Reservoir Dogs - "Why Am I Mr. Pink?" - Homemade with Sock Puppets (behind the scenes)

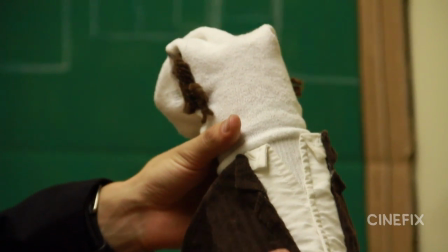And who can forget Mr. Blue? Probably everybody. He's got actually a pretty cool corduroy brown jacket, which I want if I might fit in this.
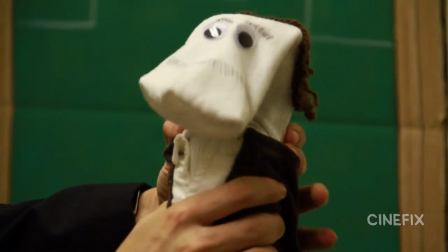And he's got a little white button-up shirt minimal hair But it's kind of like a comb over goes
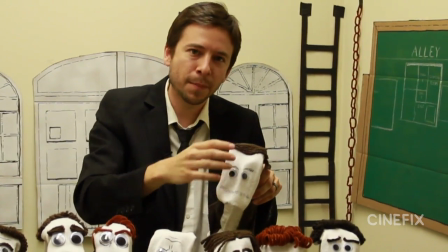around the top so I just laid those kind of far back and then still didn't look quite Right,
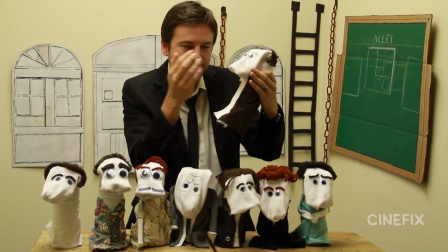so looking at the picture I'm like what else makes this guy and it's that his hair is kind of long like in the back kind of sticks out
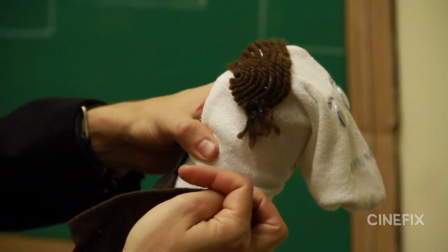in a weird way So I just frayed some more yarn and stuck it out the back and then a very light mustache I think it's more of a blonde color, but I just lightly went with the sharpie and added that so now that the characters were set we needed to make some of the background elements.
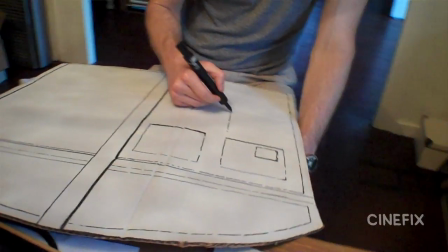Luckily it's pretty easy set up, they're in a warehouse, it's kind of just white, but we made some extra doors, windows,
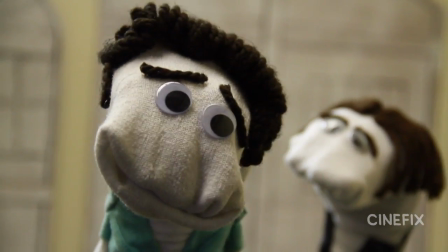chains, a ladder, just some stuff to put in the background, kind of out of focus. And then also Joe stands in front of a chalkboard.
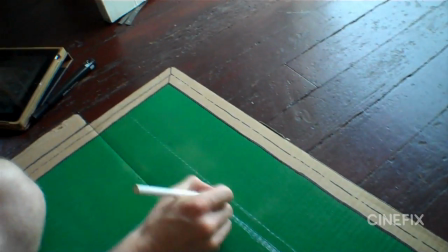And that was just cardboard spray painted, drew on the details. We got pretty accurate with that. This is the diamond room. It's now just about nailing the performances. So we looked at each shot very carefully,
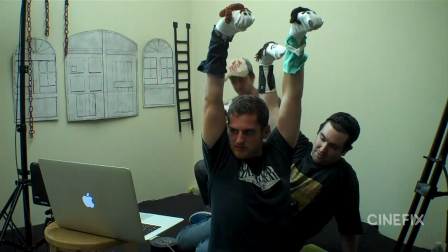tried to get the positions of their faces just right, Get everyone lined up who's in front who's in back and then we could see what we were doing in a monitor and see the scene at the same time And so we could just do it
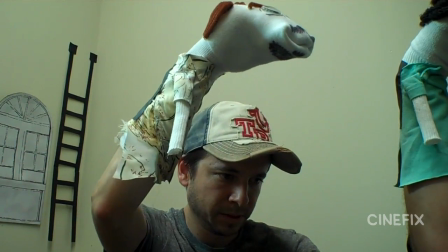over and over until we really learned all the little head moves and the arm movements Lip sync is really important on this one keeping it really tight really fast
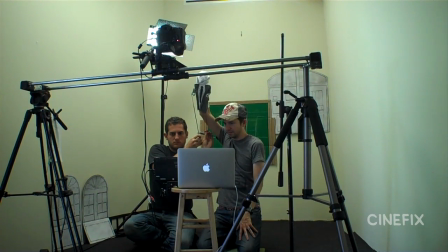hitting the big syllables I was doing the mouth movements and the head movements John would be crunched below me here with some wires So he was just focusing on the arm movement So when you see it all come together, it just totally brings them to life.
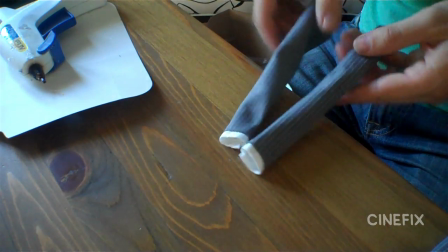It looks so awesome The arms are pretty much just attached to the sides We just took some coat hangers
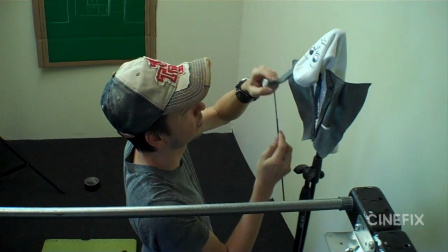bent them a little bit So there's something to grip and you just tape that right to the hand actually don't have hands,
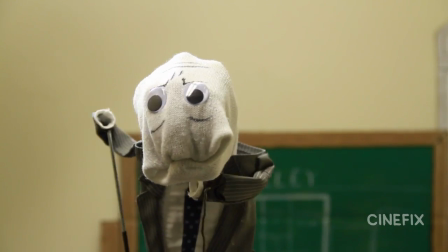but the end of the arm My hands Where my goddamn hands?
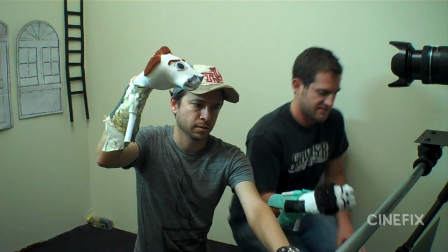So when we were looking at the computer screen, we're facing the camera and we see the monitor It's not like a mirror image.
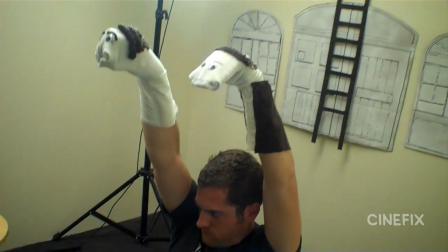It's kind of in reverse that makes sense So when you move one way, it's moving the opposite way on the monitor So you had to really learn like wait, okay when I tilt this way it goes this way And it was like a brain teaser the whole time Let me just, do I open it? I just feel like. Normally, we shoot everything kind of just handheld, and we pretend that there's a dolly or that the camera's on some kind of fancy rig.
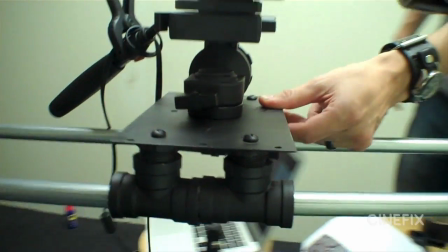Sometimes the handheld, it still has a handheld look. It's kind of moving around. This time, we did bust out my homemade slider, which I made out of some electrical pipe and just some PVC pieces.
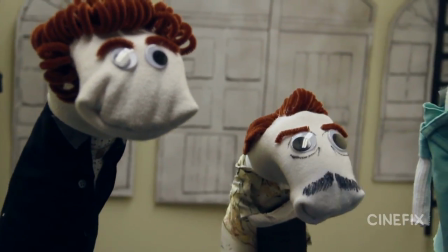Most of the opening shots are really, really slow, dramatic camera moves on the puppets.
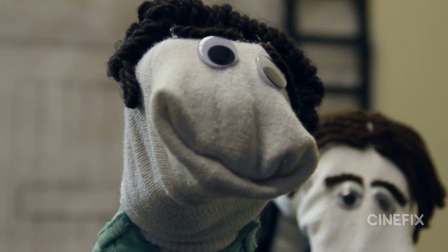So we wanted to make sure we really got the cinematic look of these.
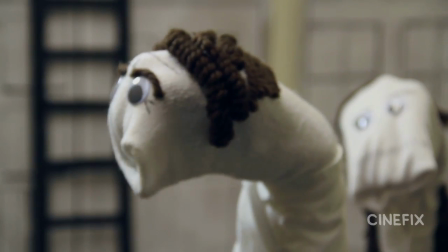This scene has no music or sound effects, But there's a lot of voices in this one you want to get the impersonations just right Yeah,
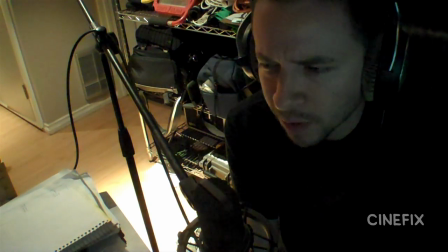it's easy for you to say you're Mr. White you have a cool sounding name So I actually attempted to do all of the voices myself because I normally
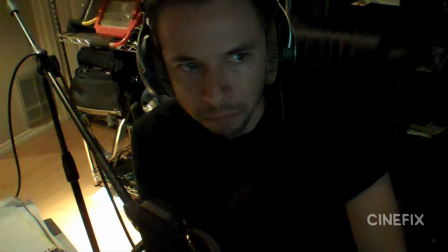do all the voices for these and they were okay My way Or the highway
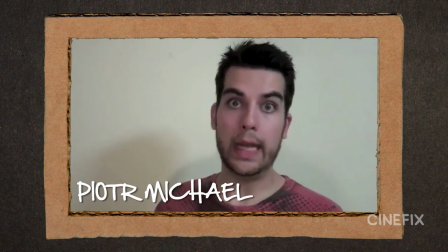But we know this guy named Piat who does these amazing impersonations on YouTube So we called him
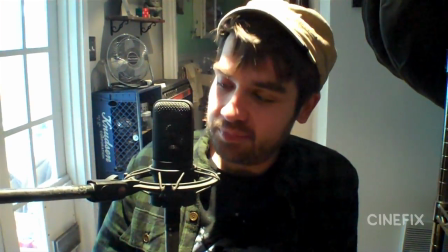up asked if he would come in and help do these voices for us and his Steve Buscemi is amazing You're Mr. White you got a cool sounding name The trick that I found, it was a discovery. I was in the shower. For some reason I was in an Austin Powers mood. Austin Powers, baby! Get rid of the British accent and suddenly you've got the same teeth situation going on.
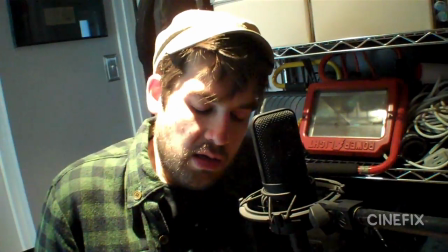It's basically a stupid shimmy. And while he was here, I went ahead and asked if he could just do the Joe voice too.
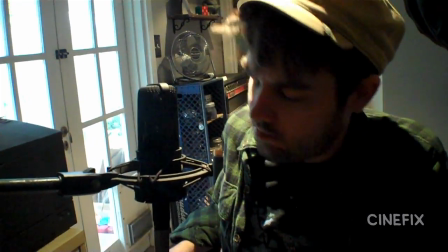And of course, it was perfect also.
You guys get the goddamn message!
My father was abusive. This is just an impression of my dad. It's very sad. No, I'm kidding. It's my mom.
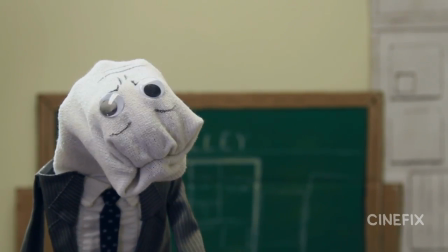The voices really have to carry this scene because it's all about the dialogue. So Piat really nailed it and helped bring the puppets to life. And that's our homemade sock puppet reservoir dog scene. I totally love this movie, so I hope you guys liked our sock puppet version. Let me know what other Tarantino scenes you might want to see us try because we're totally down for doing more. And subscribe because we've got new episodes every single Tuesday. Sometimes they're sock puppets, most of the time they're not. Let us know if you want us to try some other techniques even. So, we'll see you next week.
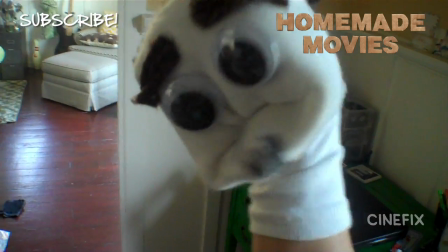I'm Quentin Teal.
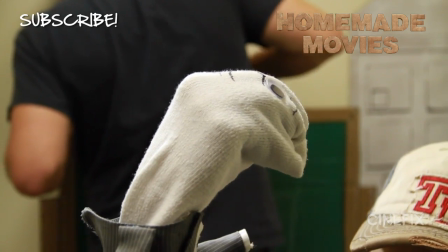Hey, you better hang it out right.